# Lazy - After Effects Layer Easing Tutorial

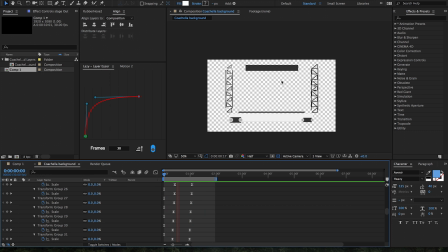4:00 So now, as you can see, things scale up much quicker to begin with, but as it gets towards the end of the workspace, things scale up much more offset, which looks really cool with this Coachella text coming in.
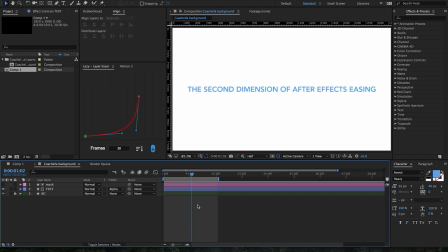4:18 Now that I've shown you the fundamentals of Easy, let me show you a practical application of it. So Lazy is super awesome when it comes to text animation. It can do some really great work for you. So right now we have this scene set up where it's one layer of text, they're all text outlines, and they're all animating up into this track map that is right here.
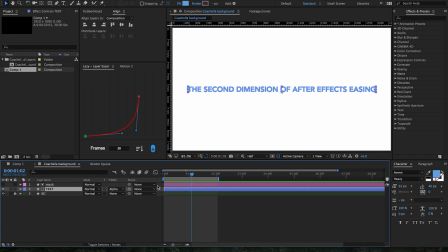4:37 So as you can see, there's a different keyframe for every single letter. Right now they're all animating up at the same time, so it looks kind of boring. Now it's super awesome to use Lazy with any text animation, especially long text, because it's really a great way to see how this is really taking effect.
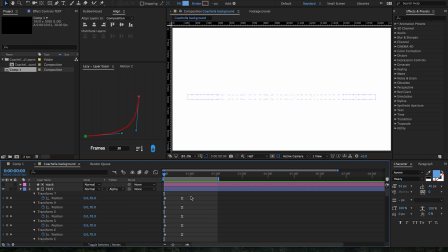4:56 So let's design our Bezier curve. Let's have them all ease out, but not ease in at all. Let's have us take course over 30 frames.
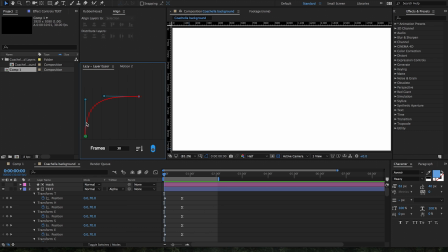5:11 So essentially what's gonna happen is there's gonna be a lot of different layers right here at the beginning, and towards the end, they're gonna be a lot more spaced out. So a lot of the text is gonna come in super quickly at first, and the ending text is gonna take more time. So let's highlight all of our layers.
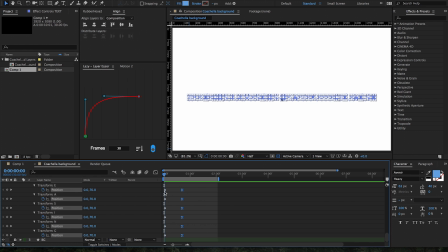5:29 You can actually only highlight one keyframe that's in that property, and it'll affect them the same way. Again, let's make sure that our toggle is set for keyframing, and I believe descending is right.
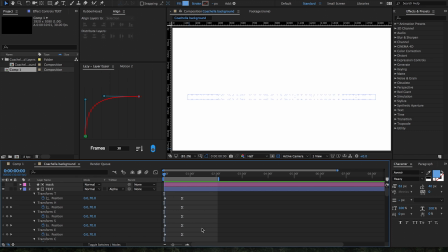5:44 Yes, as you can see, THD, the is my first word in this sentence. So let's select all of our keyframes, make one final adjustment.
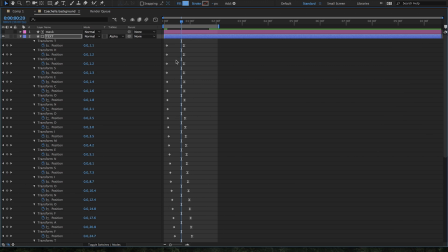5:58 And now, as you can see, we have a super awesome ease where they're all bunched together at the beginning,
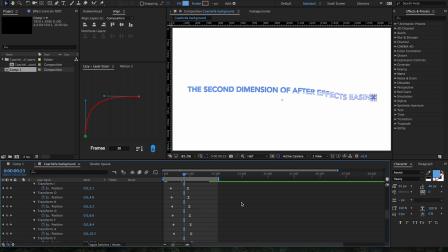6:05 but at the end they're a lot more spread out, which is gonna make a very cool dramatic text animation for us. Much better than that simple all coming up at the same time. This has a lot more character. So let's undo that and try a different way real quick.
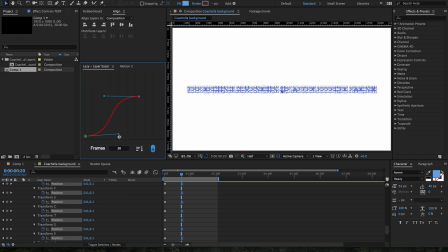6:27 How about we have them an ease out, ease in?
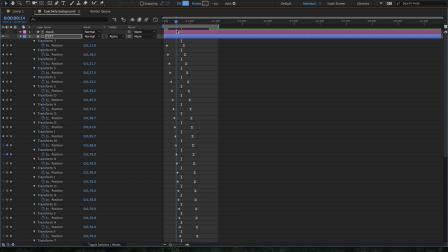6:34 Here's what the displacement looks like. And now, as you can see,
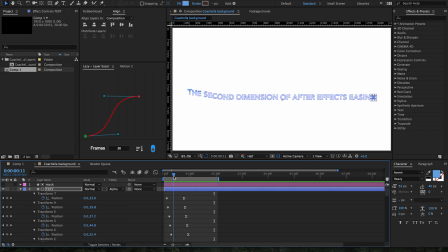6:42 if I play this a little bit more frame by frame, these first letters are coming in more spread apart than these middle letters are, as you can see. And then towards the end, we have that same easing as we did at the beginning.
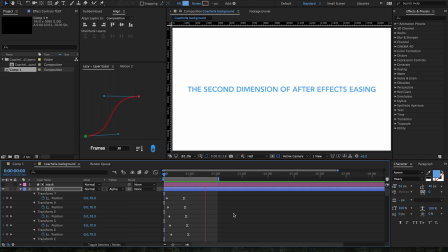6:56 So awesome ways to add a lot of different looks to any type of animation you have, and especially when it comes to text animation. You get some really cool effects using Lazy.